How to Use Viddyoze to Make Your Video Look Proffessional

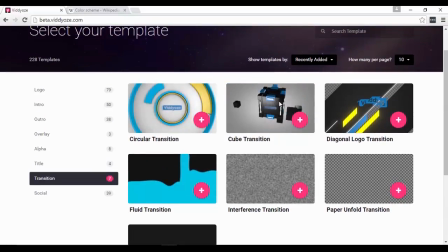(8:10)
And as you can see, they've got cool looking transitions here that you can also use for your video project.
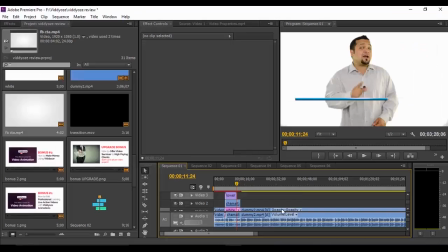(8:17)
And I just rendered this one and used it for my video here. And let me just play that for you.
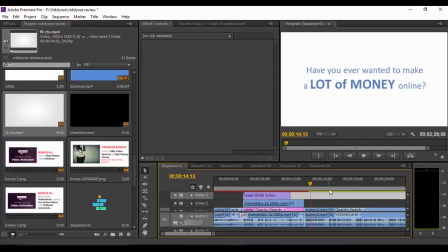(8:24)
There you go. And although I mentioned in Video Rubiks training that you should avoid using any of the complicated transitions that you can find in your video editing software,
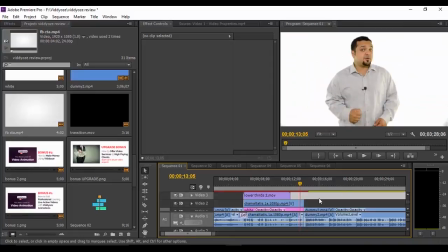(8:36)
this is a case where adding a transition like this can actually work great because it is used as a branding for your video.
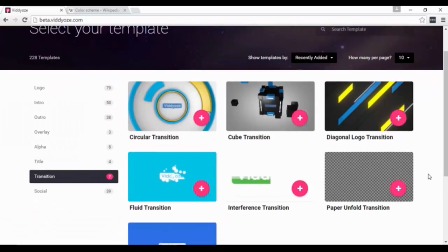(8:45)
And as you can see, the transition that I use is again something that goes with the kind of video project that I'm creating.
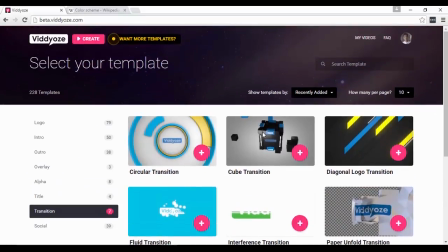(8:53)
If, for example, I choose this other template here, I don't think it goes with my video because,
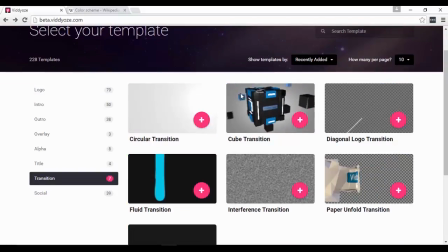(8:59)
as you can see, this particular template is actually very complicated. And this might be able to work in some other kinds of videos, like maybe if you're providing motion graphic services or architectural designs or something, this kind of transition can work.
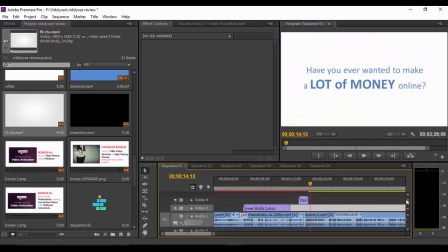(9:14)
But I just chose this one. And normally the length of these transitions is actually somewhat long.
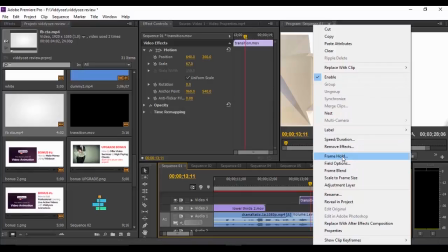(9:20)
And let me just bring this back to the normal speed.
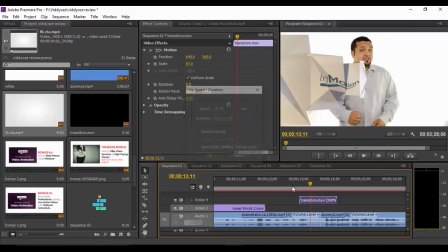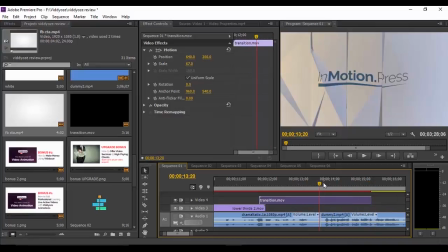(9:29)
And normally that's how long the transition is when rendered from Viddyoze. But as you can see, it's actually somewhat long.
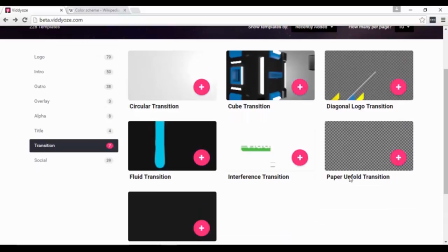(9:38)
And as of right now, we cannot actually control the speed of the animation inside Viddyoze.
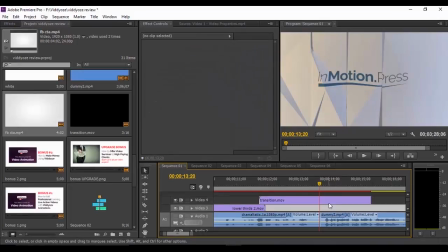(9:46)
But of course, that's something that you can easily do with most of the video editing software like Adobe Premiere Pro or Camtasia.
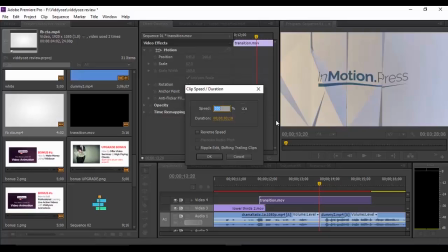(9:54)
So what I did here is that I actually made the speed faster so that it will not stay so long,
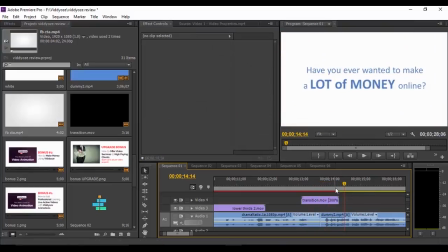(10:02)
and I just want things to be fast like that so that it will not be too destructive in my video.
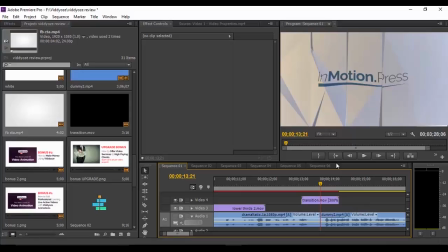(10:10)
So where will you be using transitions like this? If you watch the second pre-launch video, Joey Soto actually talked about that, wherein you can use a transition when in a video you are showing a topic A,
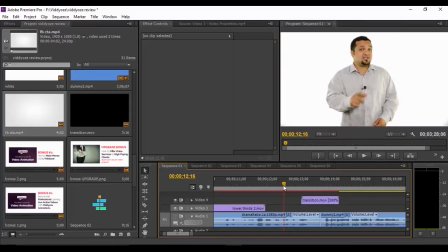(10:26)
like this is the first topic, and if you want to jump to the next topic, let's say topic B, like this one, then it's a great idea to use a transition like this. But then again, don't use this kind of transition each and every time for your video.
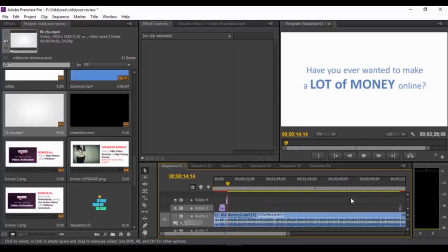(10:45)
Just use it sparingly. And as you can see in this dummy project that I created, I just used it twice.
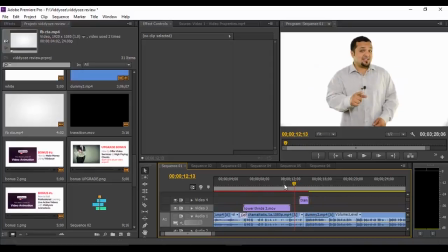(10:51)
I used it here when there's this introductory talking head video. And then it goes to the PowerPoint slide video here.
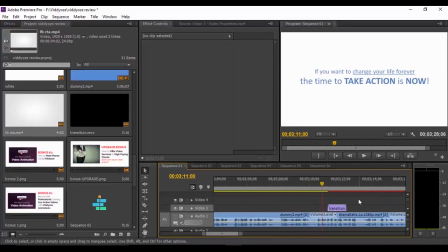(11:02)
And then I use it also at the end when the PowerPoint presentation is finished, and then
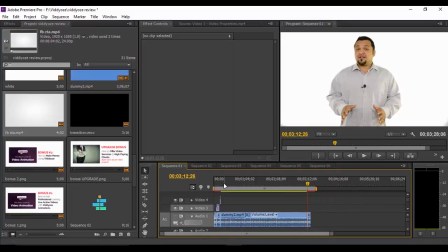(11:11)
it goes to the concluding talking head video. So in using transitions like this, just as I said, just use it sparingly,
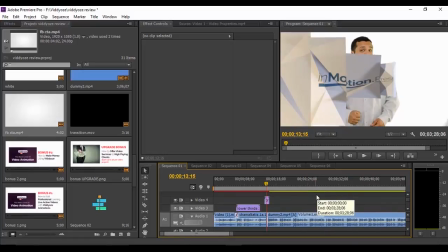(11:20)
because if you keep on using it like every 1 second, then it will be very distracting.
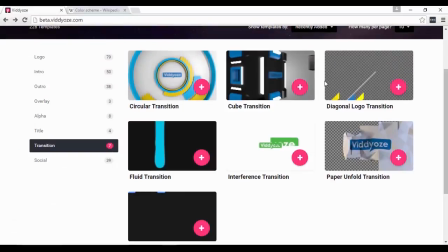(11:25)
And of course, you can also check out some of the other kinds of transitions here. And as you can see, they are really great looking transitions,
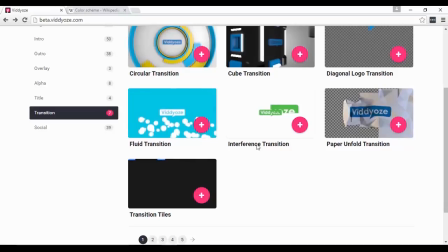(11:32)
but in most cases you might have to make the speed a lot faster so that they will not be too distracting in your video.
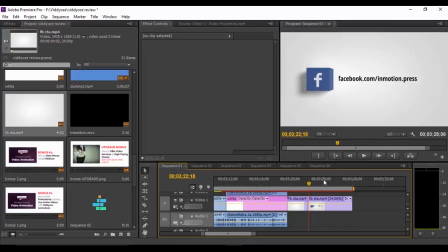(11:40)
Alright, so the next thing that I want to talk about is call to action. And of course, call to action is something that you can add at the very end of your video.
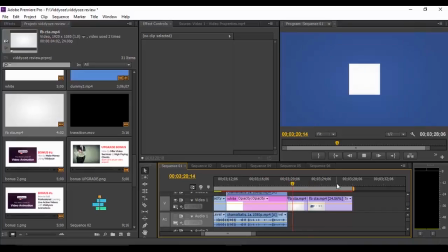(11:49)
And as of right now, in this example, I just added a Facebook call to action here.
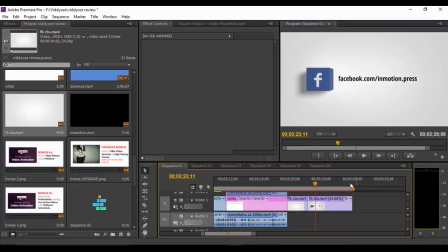(11:54)
And let's say for this video, I just want them to like my page. And so I just added a Facebook call to action here.
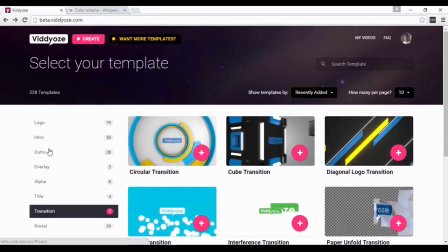(12:02)
And inside Viddyoze, you can find all those things here at outro category.
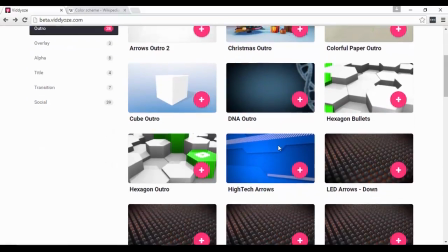(12:08)
And as you can see, again, they have lots of great templates here that you can use.
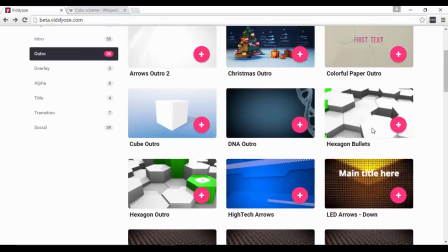(12:12)
But just like what I said about logo, you have to find a style that goes with the branding of your video project.